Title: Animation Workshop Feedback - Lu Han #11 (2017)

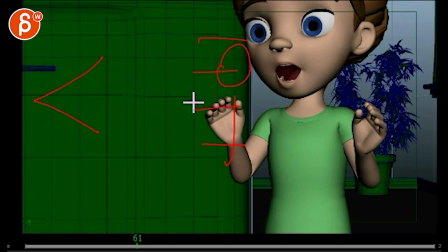[12:30]
But now you zoom in and you zoom in until you only see this. So you got to move up.
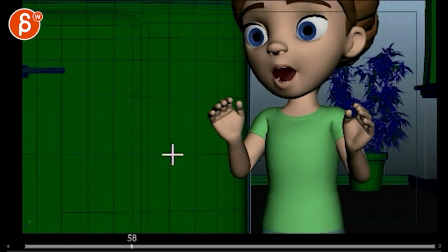[12:36]
But you don't translate. You want to rotate the camera up into that point. So, by the time you hit this on frame 60, what is for me, frame 60,
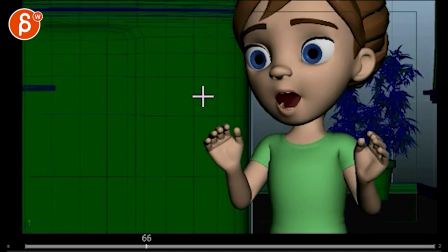[12:45]
you would already rotate up to this framing, you don't want to translate up.
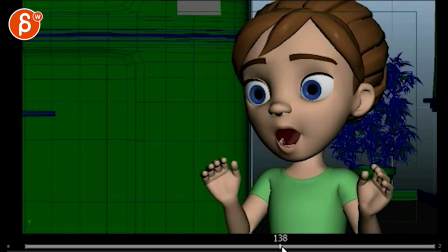[12:53]
That's all good. It's a bit floaty, watch out, your moving hold is a bit floaty on those hands.
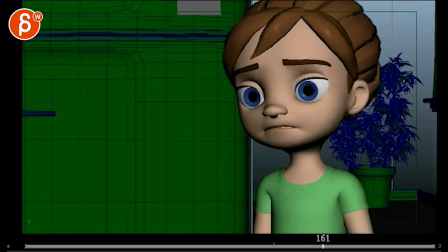[13:01]
It's not too bad, though. This feels a bit weird where I see an offset, this is great. I see shoulder stuff, great. You can push that a bit more, just a bit more. So that's all great, but then the weird thing is that now this section stays the same.
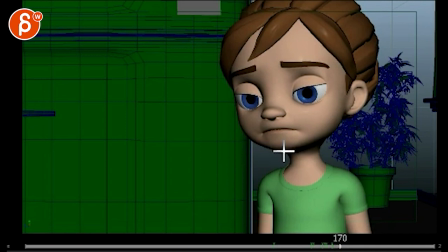[13:17]
It feels like someone's holding her chin and everything drops, but it's kind of holding up her head. See that? So by the time your arms are down, that neckline here, she could be rotated down and then that chin would be down here. And the head has come down as well.
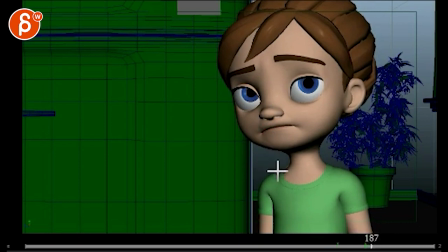[13:33]
And then that way when you do this, you can bring up the head a little bit more and then end up with this.
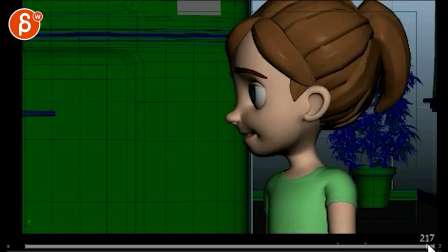[13:41]
This is a bit funky again here. See this section? You're moving everything up once again.
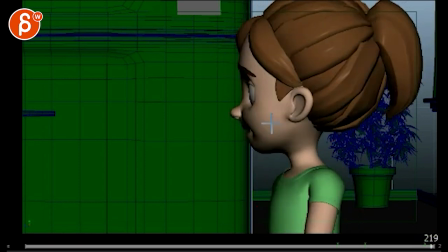[13:46]
Arms, chest, neck, head. It's all moving at the same time. There are no blinks.
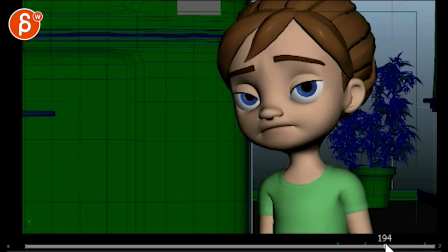[13:51]
She's not blinking. You go back into that robot mode which is a bit weird.
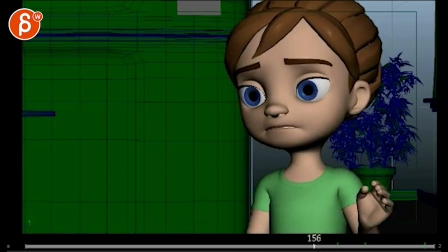[13:59]
But in terms of how you would have to approach offsets and body involvement, this is great.
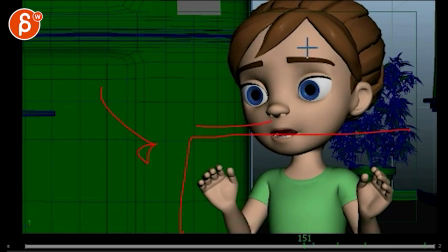[14:08]
So from here on, just look at this section. Don't look at any of this. Look at this.
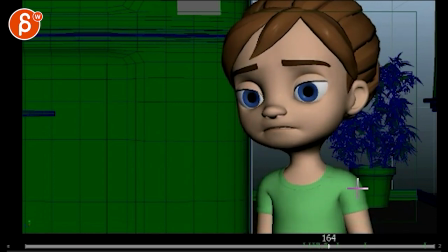[14:14]
Offset. A really nice big offset. Involvement in the chest and the shoulders. All that is top notch.
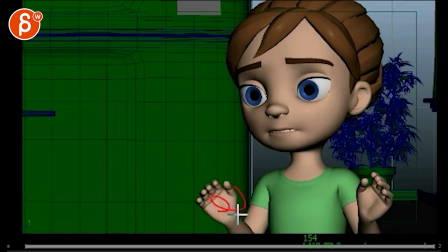[14:20]
That. Yes. Great. That's exactly what you need to do with all of your shots all the time.
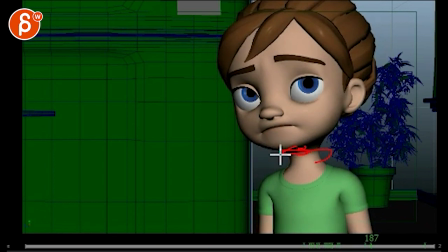[14:29]
It's just weird that it kind of stays put there and it pivots off the head, so it's a weird thing.
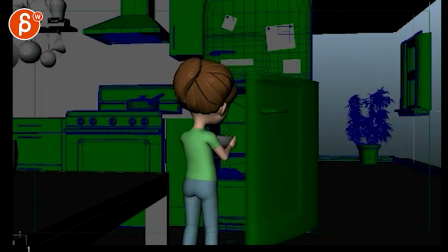[14:36]
Alright, and then let's go to your last one, and bring up the frame counter, and bring this down a bit.
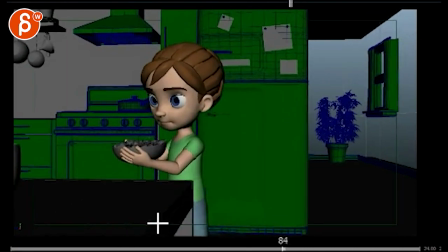[14:47]
Alright, so that's her second time.
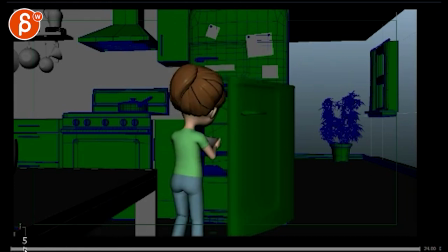[14:54]
It's a weird move here, what, she's... This feels weird because you're lifting this leg, right? The moment you lift this leg, all the weight is going to be on this leg. So A, your pelvis is going to be like this. Right now it's like this. It actually needs to be the other way.
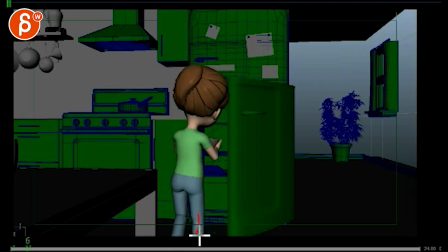[15:11]
But then while you do that, everything moves. I guess she's pivoting off the toes for a spin. So what I would do is, here's the offset again. So you have to first lean over to your roots.
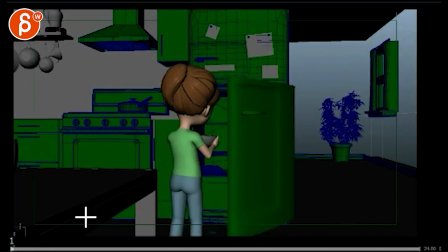[15:27]
Oh, excuse me. So your roots. Oh, I need to draw here. So, there you go. That has to happen first. I'm going to draw a couple things here. So, first, your root has to translate over so that you get this angle.
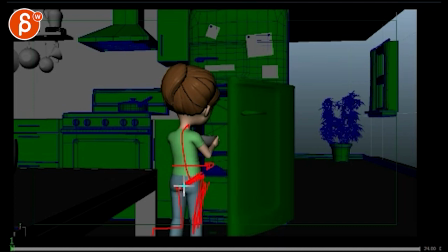[15:44]
And while you translate over, your pelvis is going to go up because all the weight is on this leg. Now that you're ready for the unbalanced part, you can bring up this leg. And by now, when the leg goes over, afterwards, this foot is twisting.
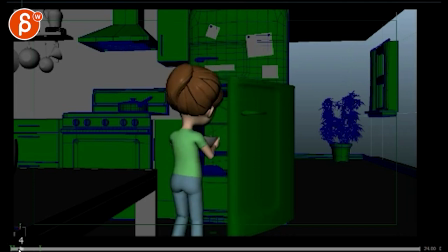[16:03]
And the thing is, you can figure all this out if you would shoot reference. If you act this out, right, and then you analyze your reference, you would see that, well, if I do this, I have to first move over for balance. This affects my hips.
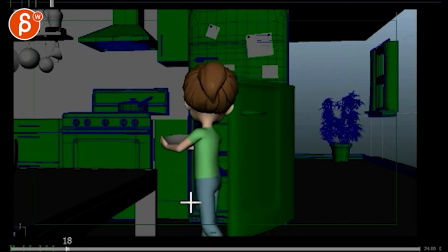[16:16]
Then I move my leg around, which in turn takes my roots and twists my whole body. and only then is my leg rotating around here. And watch out. Once you're out here, you're overstretching your IK. You can see how it pops. It's your IK pop here in your leg, you're overstretching.
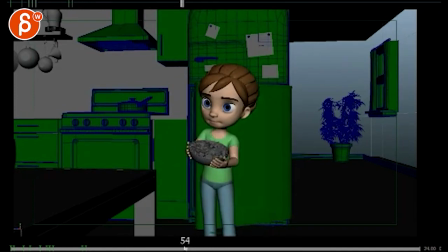That is okay.
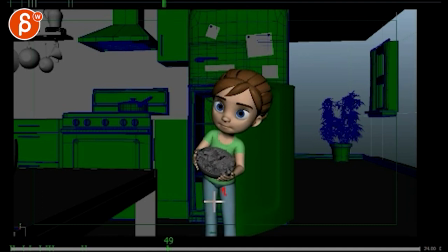[16:40]
The tricky thing is that you're moving your hips away from us so the silhouette is not as clear. It would almost be better if technically you... You know, it's kind of pointing this way. Your whole body would have to point this way. right she's just completely flipped her nose is here her eyes the ball is she's
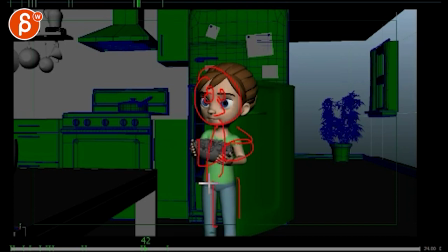[17:00]
holding it here the body everything so that when she does this it's actually more like that head is here the butt is here legs are here she's holding the ball here why because that's a cleaner silhouette we understand
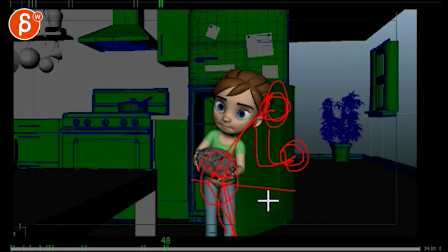[17:16]
because the move goes this way and it has to go this way because of the door has to to go this way. Right now you're moving away from us, straight, whoops, straight away from us, which means the perspective is not really nice, the silhouette's not really nice.
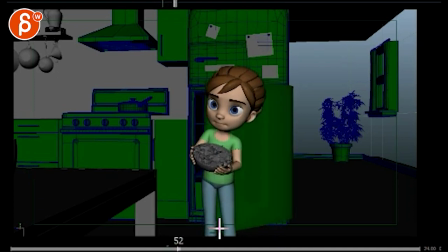[17:30]
You kind of get it but not really. That's a bit of a tricky silhouette there. That's super sharp.
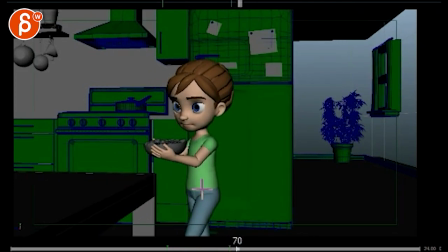[17:36]
Again, you have really, really harsh keys there. You can see that's boop, boop, two frames, one frame even. You have like a one frame slight ease out, boom, one frame drop, then it stays put, so your TY looks like it's doing one thing and then pah, like that.
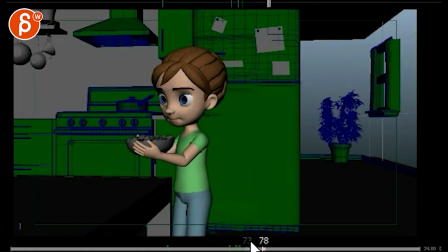[17:55]
And again, this should not happen. So look at your curves, go frame by frame if you need to.
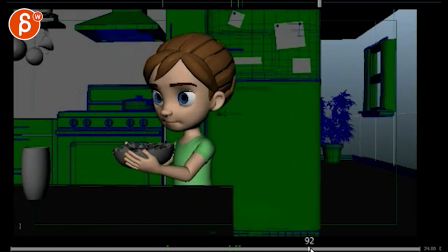[18:02]
But yeah, I'll come up with something and I can present something in Maya and send it to you, actually the whole class,
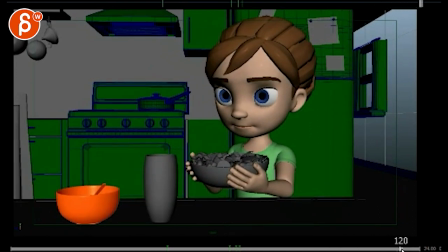[18:07]
and even the character class that's not online. Everybody's suffering from the same problems.
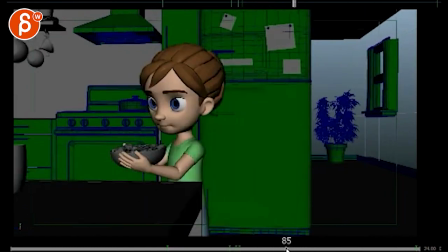[18:15]
It starts to feel very Terminator-like, ba-bum-bum-ba-bum.
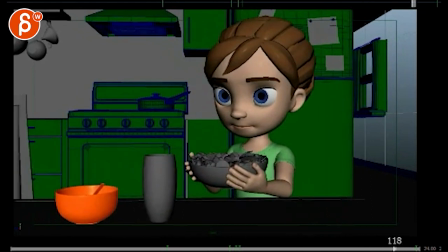[18:22]
But it's a cute move, again, all that stuff is cute, it's just from a technical point of view, so it's still very rough. Alrighty, and don't forget, even in your rough blocking, you can start adding, well, where is she looking here?
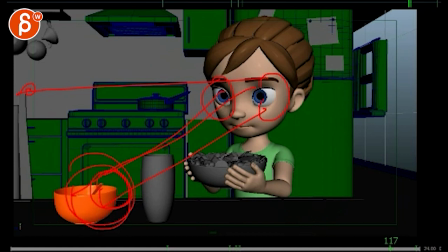[18:36]
Start adding in where she's looking and basic blinks. That is gonna be a huge help just to, so I understand, well, what is she doing? Is she spaced out? Is she freaking out? Is she on drugs? Is she looking here?" So all that stuff is part of your storytelling and your blocking. So that has to be in that past as well. All right? Thank you. All right. There's an email. You can sign up. You can start whenever you want. You can submit whenever you want. You get 16 submissions. Either way, a like and subscribe would be awesome. All right? Thank you.